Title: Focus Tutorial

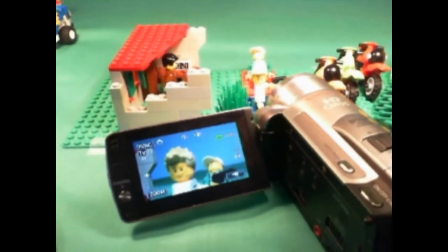5s
Hey, what's up, you guys? This is Michael, aka Gearhead the Man on Brickfilms University, and I have a new lesson for you guys.
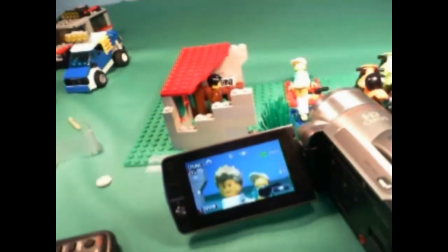13s
It's all about focus. I'm going to teach you guys what it is, how to use it, and what role it plays in film.
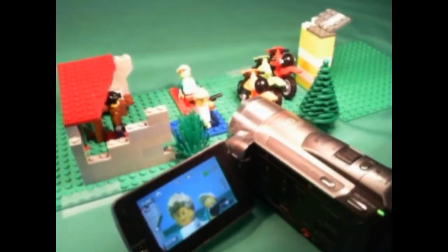19s
So as you can see here, I'm on one of my sets from one of my upcoming animations.
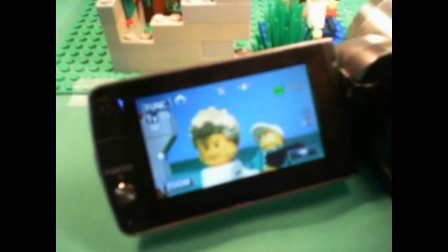24s
That's right, Phil Special. And I got a shot lined up right here, and Phil will go into focus here.
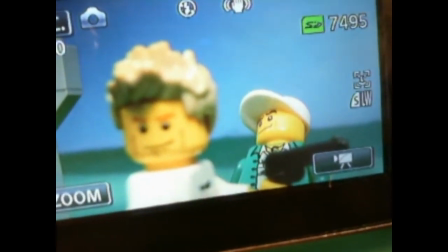30s
Oh, the irony. You can see right here, I have a shot lined up, and I have a certain thing in focus.
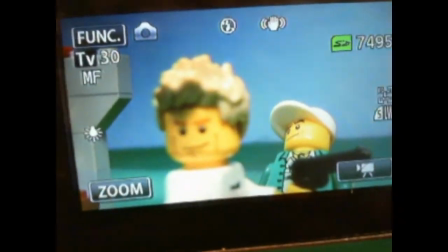38s
I have the back guy in focus. And when you first look at this shot, you can kind of tell that your eyes first jump.
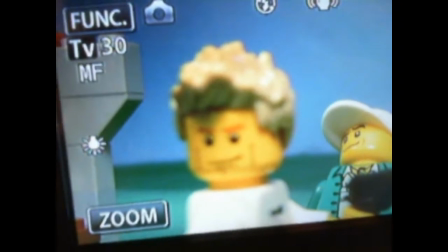46s
Well, maybe it jumps to this guy first because he's bigger and more prominent.
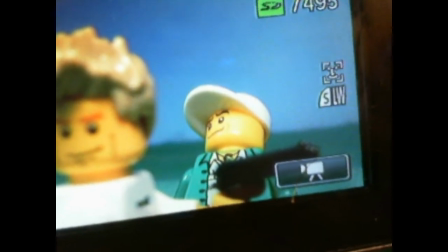50s
But if you were looking at this picture, then you'd probably notice him first because he is the guy in focus.
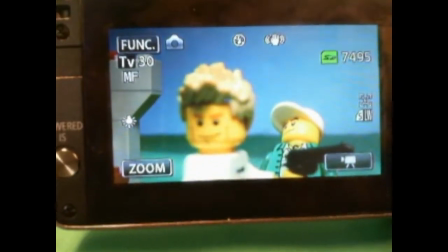57s
So focus is a really important aspect of film. It tells the audience where to look pretty much.
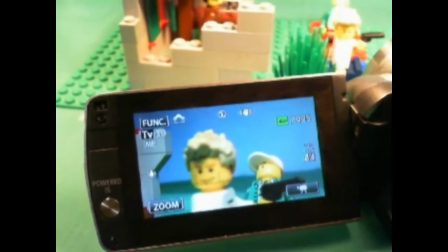65s
Whatever's in focus, that's the thing that you're going to be looking at. That's the main draw of the current scene.
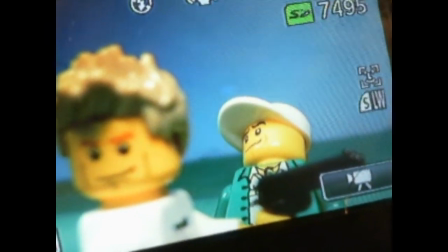70s
It's usually someone that's talking. Like for instance, this guy is going to be talking in the next part of the scene.
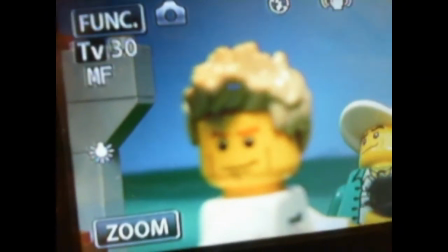77s
He was at first, but then I made him out of focus and had him in focus.
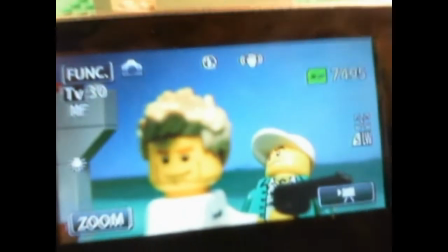81s
So so to draw attention to him, from him to him.
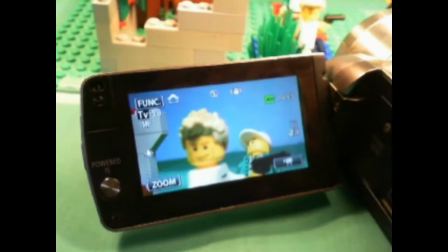87s
So focus is really important, and a lot of novice animators seem to mess it up a little bit.
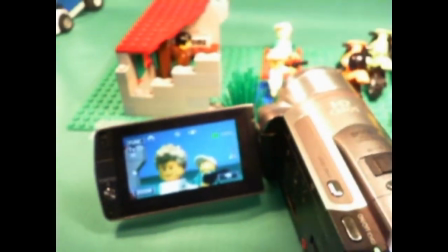94s
So I'm going to go over it just a bit, how to maintain focus with whatever camera you're using.
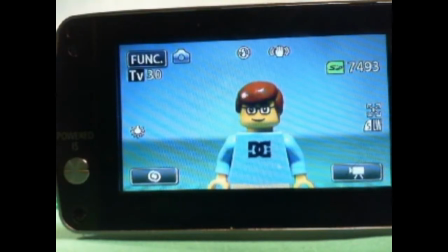100s
I'll go over all kinds of cameras, so here we go. Okay, so here on my webcam, you can see that I'm looking into my camera's,
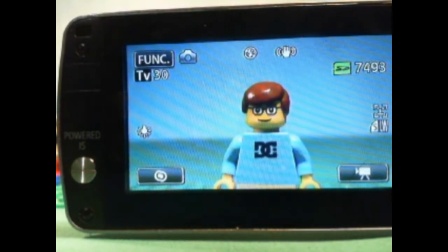108s
my main camera's LCD screen, and you can see that I have it pointed at a guy right here.
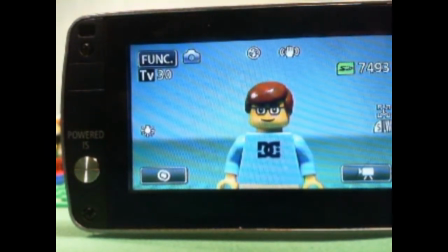114s
Now, he looks in focus, and right now I have the camera on manual
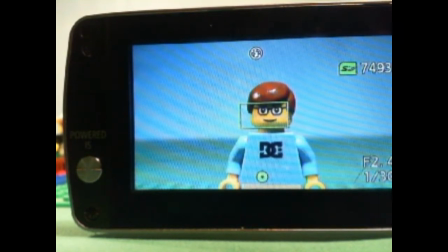119s
autofocus, so that whenever I push the take picture button down halfway, whatever is in that rectangle will be in focus.
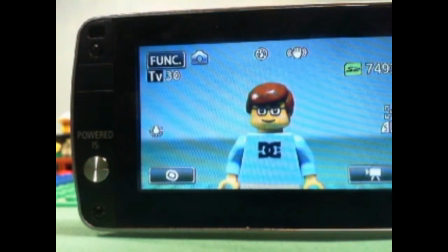130s
So his face. So that's pretty much all of him is in focus.
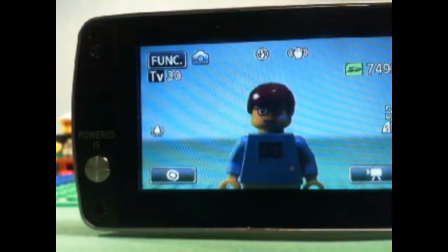134s
Now, I wouldn't recommend autofocus cameras because what if your guy is over a little bit?
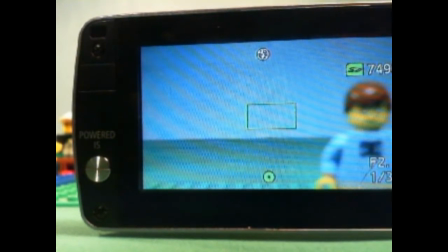143s
If you focus, it focuses what's in the back of him or behind him, and you can see that he is now blurry. So if your camera is autofocus only, first of all, if you don't have a camera,
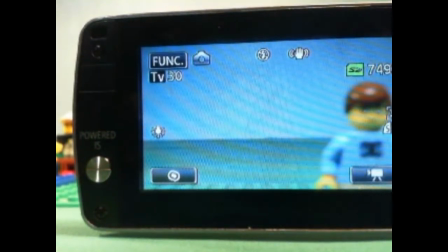156s
I would definitely recommend that you would get a manual focus camera, or at least a camera that has manual focus,
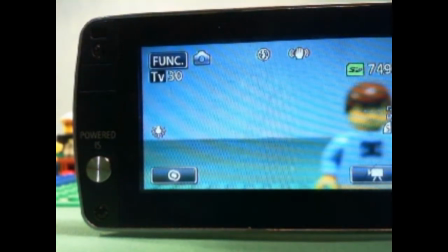163s
like this webcam, and actually this camera as well has manual focus too.
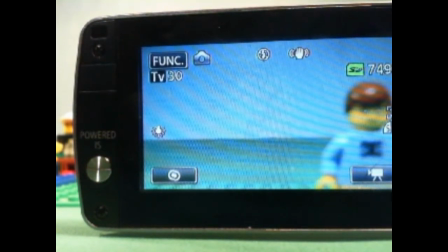167s
Pretty much all modern day cameras have both, except for compact cameras. Those will usually only have autofocus, the cheaper ones anyway. So avoid only autofocus at all times. You have to get manual focus if you want to control your focus.
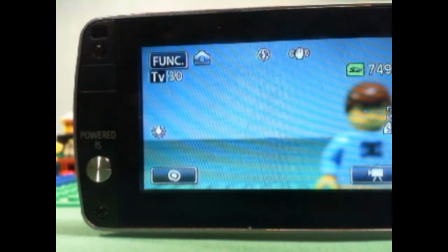184s
However, if you already have an autofocus only camera, one way that you can have your subject in focus like this, if he's out to the side, is if you have like a Lego brick or something,
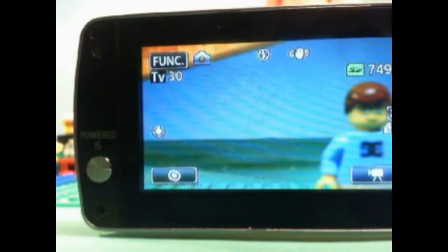196s
or just anything really. I mean, I usually just use Legos because they're usually at hand.
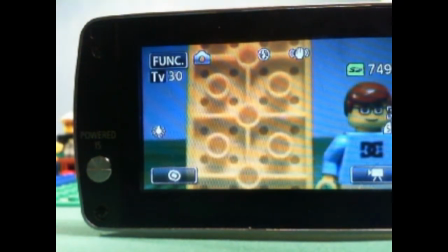201s
So what you do is you put them at the same distance away. You put them right next to your subject, the same distance away from the camera.
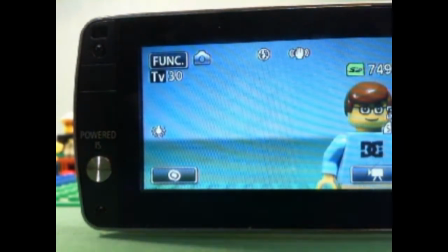208s
That way when you focus it, it'll focus on this, which is the same distance as your subject is.
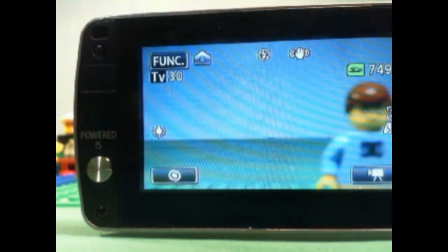217s
So that's one way to do it if you only have an autofocus camera. So like I said, my camera also has manual focus, as yours should as well.
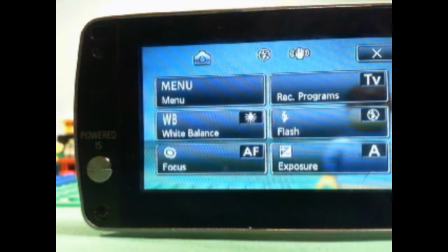226s
And usually modern day cameras with a touchscreen like this, what you can do is you can go into your focus settings,
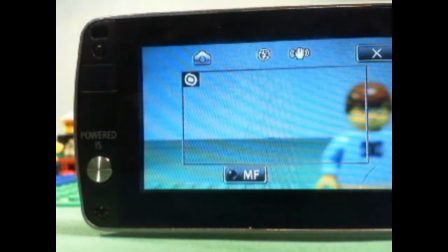232s
and then it will have this bigger box up on the screen here. And wherever you tap on the screen, it will put that in focus.
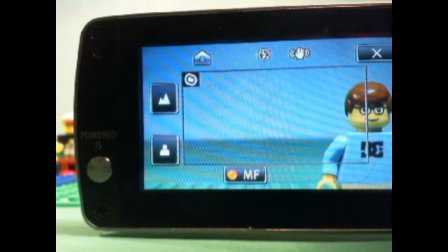241s
It works pretty well. The only problem is that you can't really get it in anything outside the rectangle.
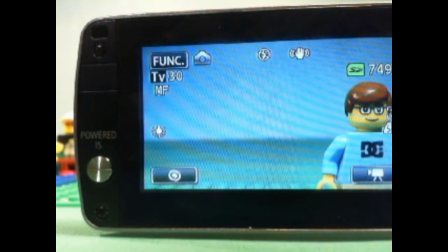248s
That doesn't really matter. I use this all the time. Actually, I take that back. I use it every time I animate.